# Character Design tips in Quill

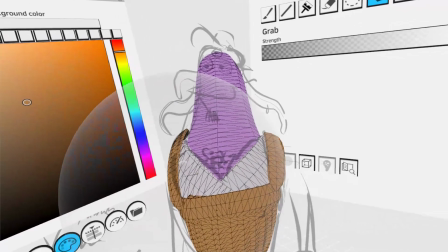41:37 All right, just this. I try to preserve the personality of the sketch.
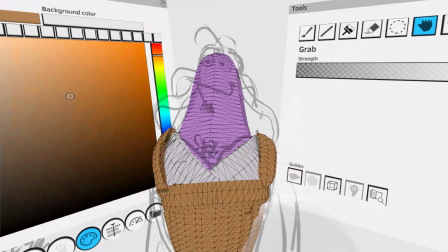41:44 That's the biggest challenge in this process. Just make sure that we have that personality there.
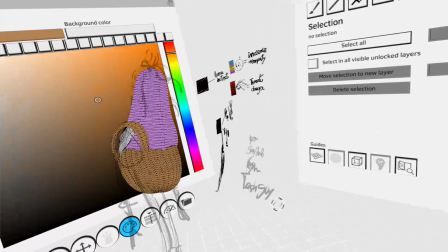41:52 That doesn't go away.
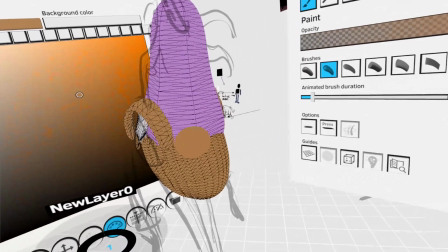41:57 Okay, I think I got a good base for that. I think we might want to save.
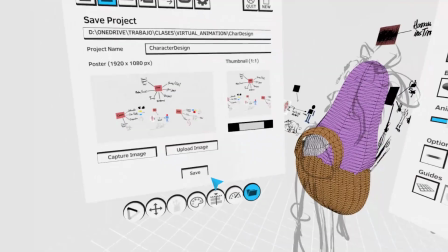42:02 Yeah, that's a good idea too.
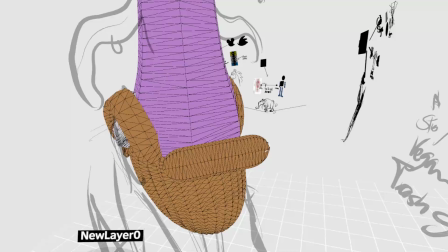42:07 Save all the stuff. Let's close this gap here.
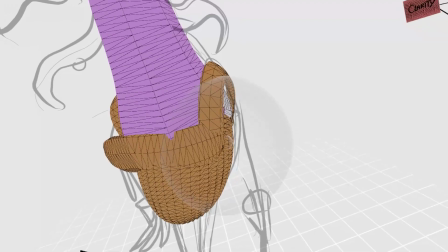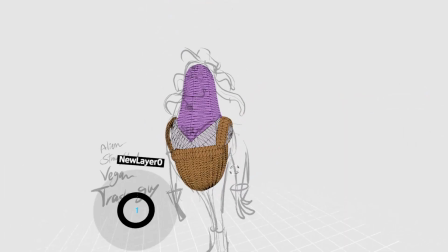42:20 This brush is perfect for closing gaps and hiding the spaghetti and all these things, right? So now it's nice sharp edges. We got a nice defined body and I still following my design principles.
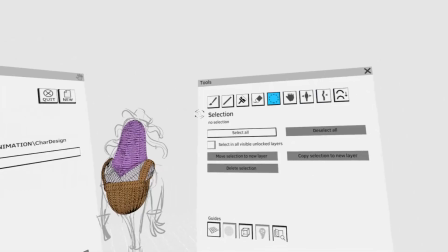42:37 So let's do the legs quickly.
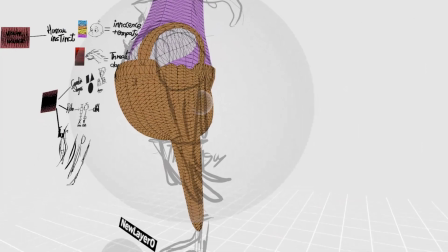42:40 Well, I normally just do one leg only and then mirror.
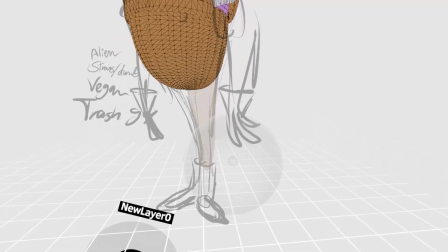42:51 And this one is gonna be
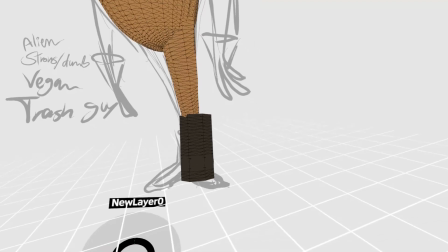42:55 the boots are gonna be maybe black or brown, dark brown.
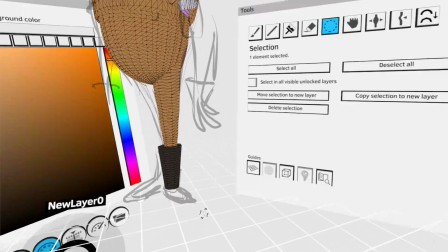43:05 And the same for the gloves. I'm gonna use something simple for that.
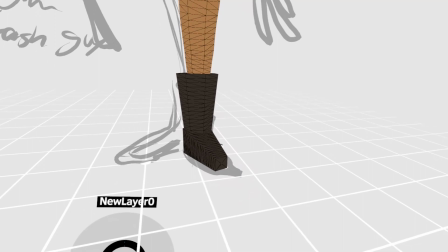43:13 Feet are very hard to do. In this, I'm gonna for the speed's sake, I'm just gonna do this.
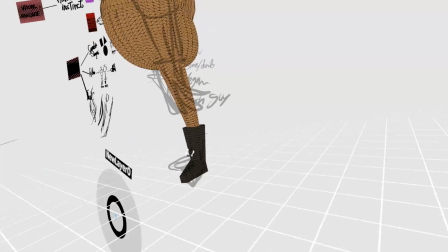43:20 I'm not gonna complicate my life with the feet. But they're pretty hard to do if you want them to have heels and everything.
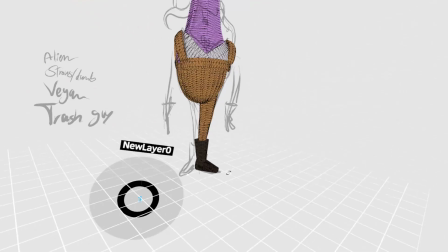43:28 The more realistic the feet are, the harder they are to create. This is good enough for the fast.
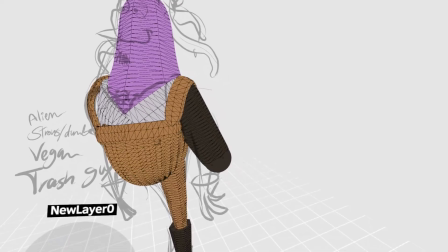43:37 And the arms are going to have a short sleeve.
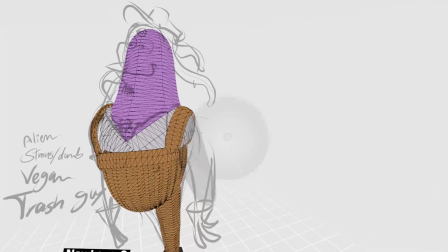43:44 So for short sleeve, we can do a simple trick, which is basically recoloring. And that will be sufficient, I think. I'm going to get just a little thinner on the bottom.
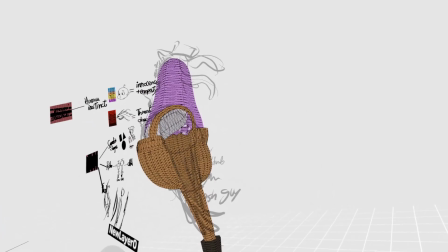43:59 I think his arms are almost like a tentacle, so there's not a lot of anatomy in there.
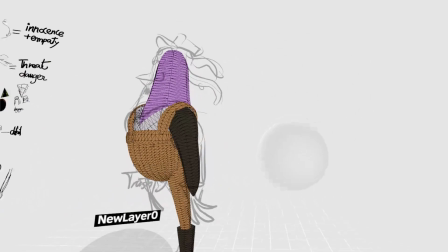44:05 I'm not going to make him human anatomy, but a little bit thicker on the shoulder side.
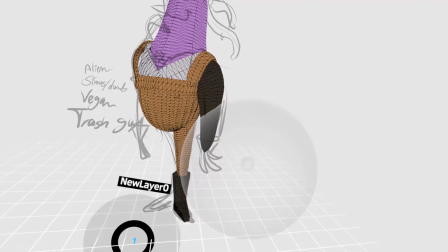44:13 I think that works nicely. I'm going to try to keep that design language.
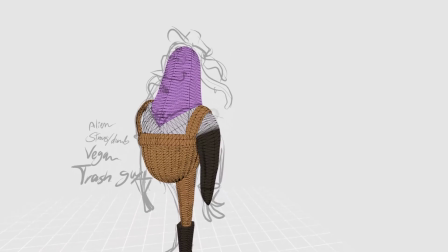44:24 And like I said, we can just colorize. I think should be enough. And the skin is obviously purple, so. And maybe I can just do a line later.
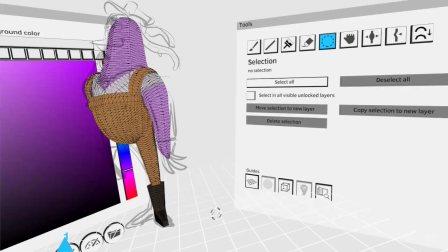44:36 I decided
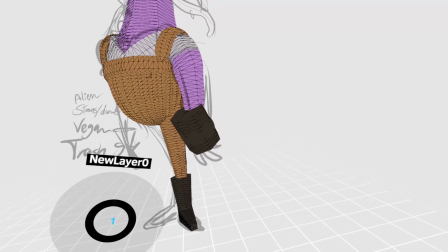44:41 gloves are going to be the same color, so we don't have too many different colors.
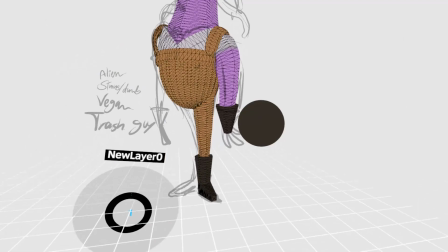44:48 I'm trying to apply my design principles there. You have about 15 minutes left.
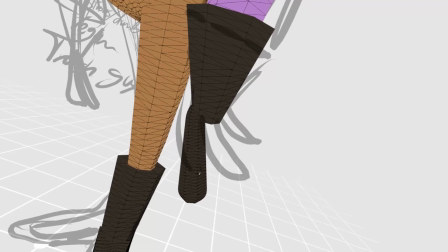44:54 Oh, perfect. And the fingers, I'm going to keep them pretty cartoony.
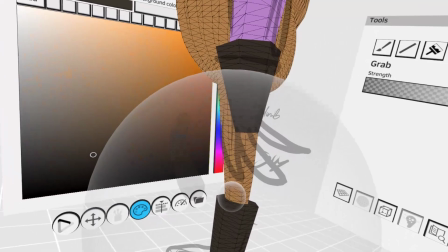45:03 So it's maybe a little thin here, a little thicker over there. And grab tooling.
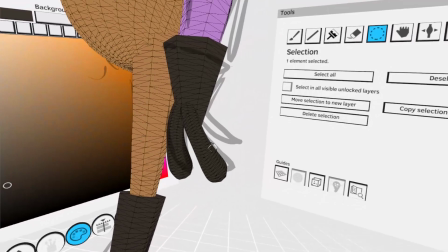45:09 Just so fun. It's like clay. So I like this shape.
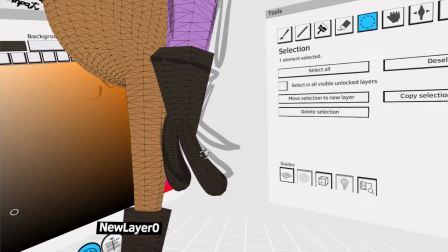45:16 A little bit, you know, thinner in the beginning, a little bit thicker at the end.
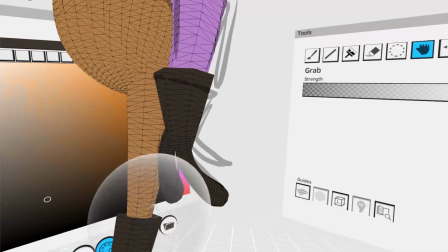45:21 It gives a nice dynamic contrast for appeal, you know, the principles that we talked about.
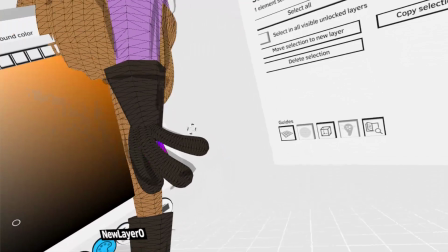45:29 So it's not boring. It's not a simple cylinder, right?
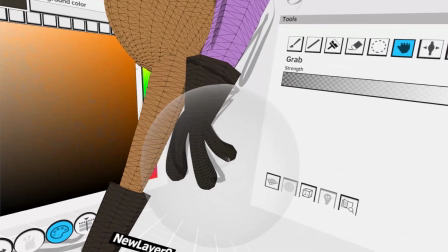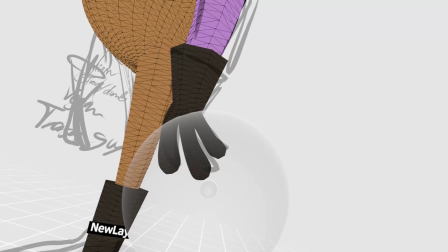45:39 The fingers are also important to follow the principle of rhythm.